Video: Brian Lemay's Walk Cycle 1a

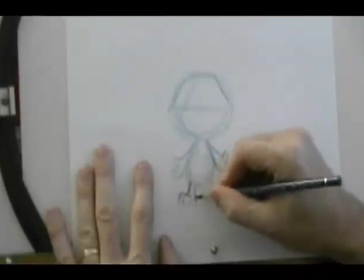going to reverse the legs on this so that they're thin. So it matches up with what I'm doing with the arms.
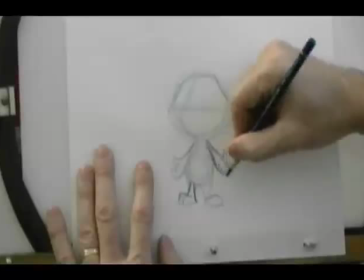Going from a thin arm here to a thicker hand.
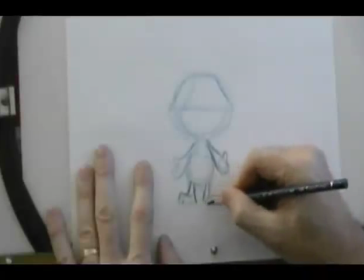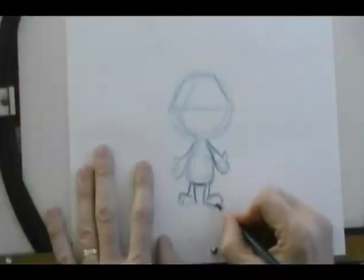I'm just coming up with a basic shape here. Do I know what my volumes and proportions are going to be?
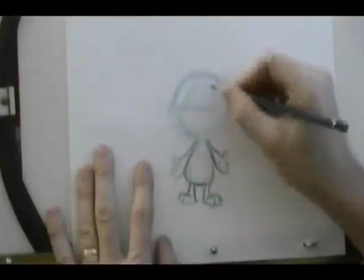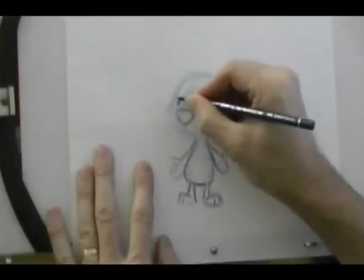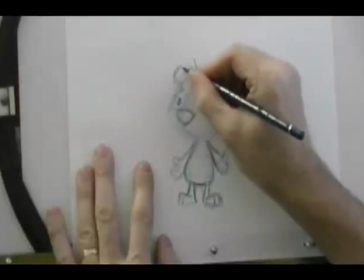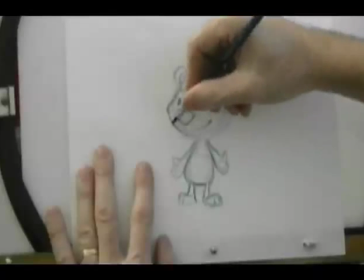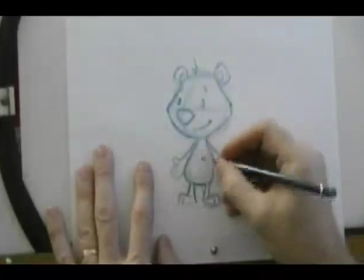Maybe something simple like that.
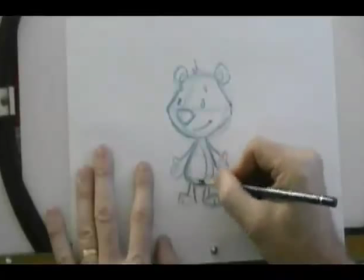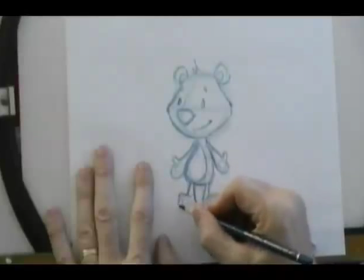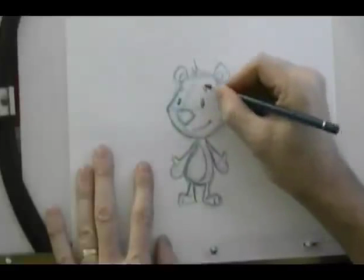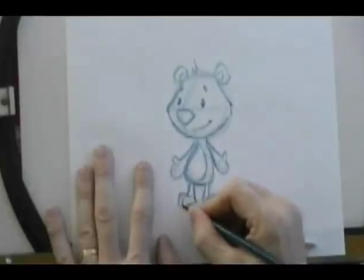So that's the idea. He's not properly balanced there, but that's the general idea of what I think I'll do with my character.
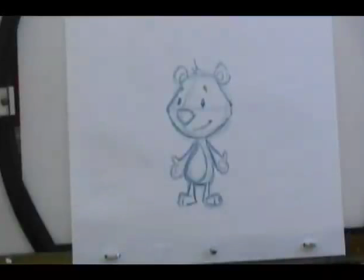So my basic shapes here, and you can see that as I was sort of formulating the character, I was coming up with the basic rough shapes.
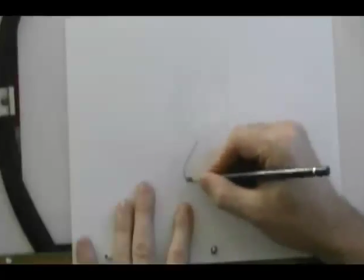We're going to have a standard teardrop body that's thicker down at the bottom here.
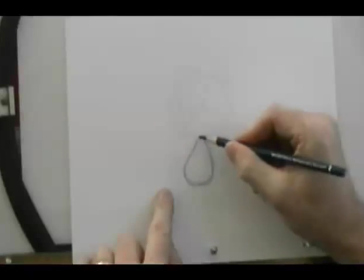So by teardrop, it means that it looks like a tear that's up here, I'm holding the top of it and it's wider at the bottom.
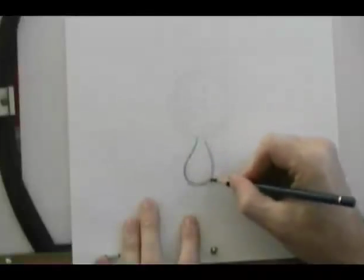Generally speaking when you're designing characters, and this is not an absolute rule,
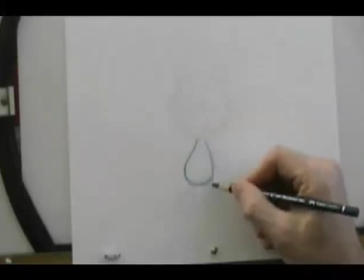but you'll see a lot of character designs have this basic rule to them that they are thicker at the bottom and
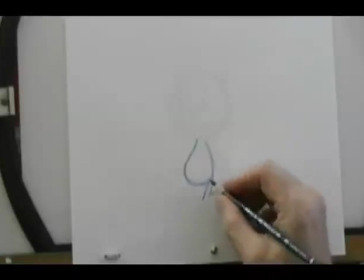thinner at the top like different things like their appendages their body their head so like when I draw the
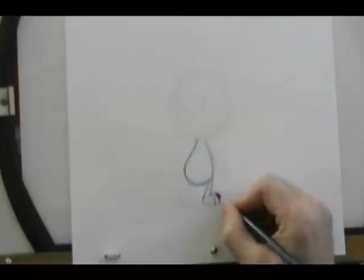legs like this it just adds a little bit more weight to the character by making them thicker down at the bottom there now when I draw the
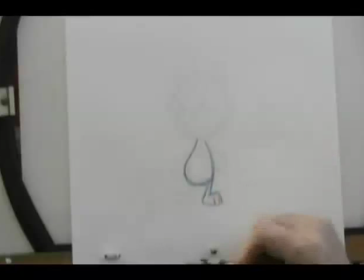legs on here like this I'm just sort of attaching this to my back line like that and I'll bring this line here just to change the
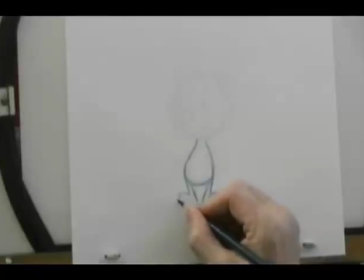attitude of the structure of where the hips are going to be just makes them a little bit wider and when I draw the feet
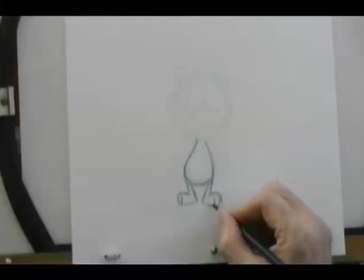again I'm just sticking with my basic shapes here I want to have these little toes on here just so I've got a sense of direction of where the the
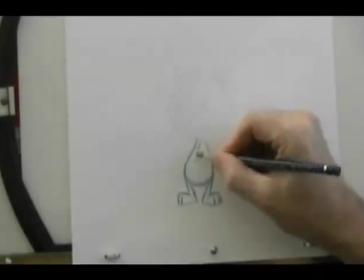toes are pointed in so my center line coming down here we come down like this I've
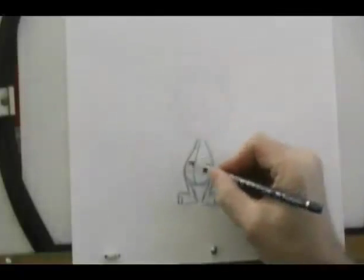got a circumference going around here so there's my primary ball that I'm going to be
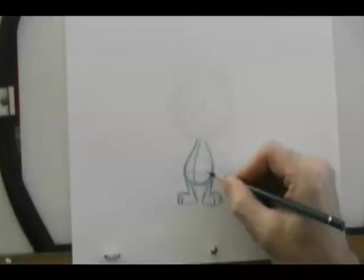using for my up and down movement my hips are going to be placed out here and over here on either side
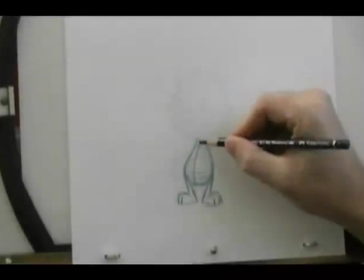that's my hip line right across there. And then my shoulders are going to be very, very short, not very wide there.
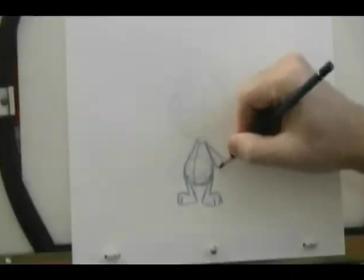Again, just sticking with the idea that it's thinner at the top and thicker at the bottom towards the hand.
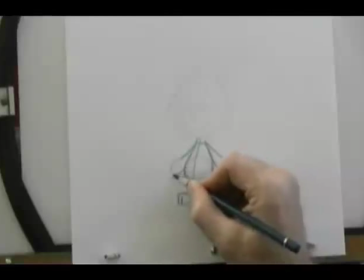Gives it more of a cuddly feel since the character's a teddy bear. I want to keep it simple.
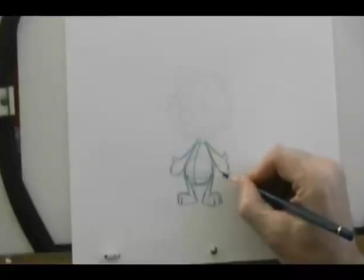And again, I'm not going to draw fingers on here, and I don't want you guys to draw fingers as well. Just keep it like mitten hands, just to keep it simple.
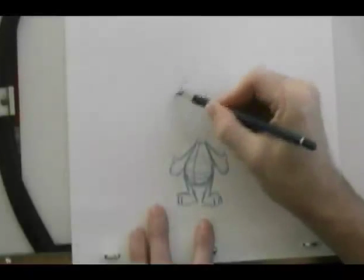And then same idea with the head here. I've got this teardrop shape.
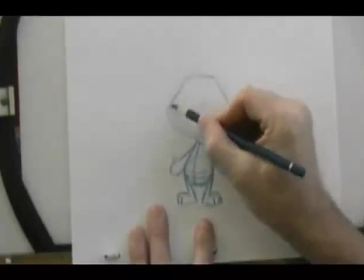It comes down like this, where it's thinner at the top and thicker at the bottom, again to add weight to the overall feel to it.
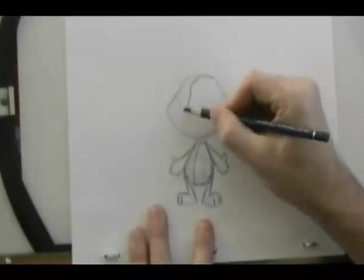So then blocking out the basic shape here with a center line, come down like this.
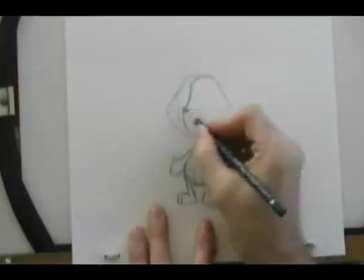So I've got a concave line going in there. There's my eye line cutting across here.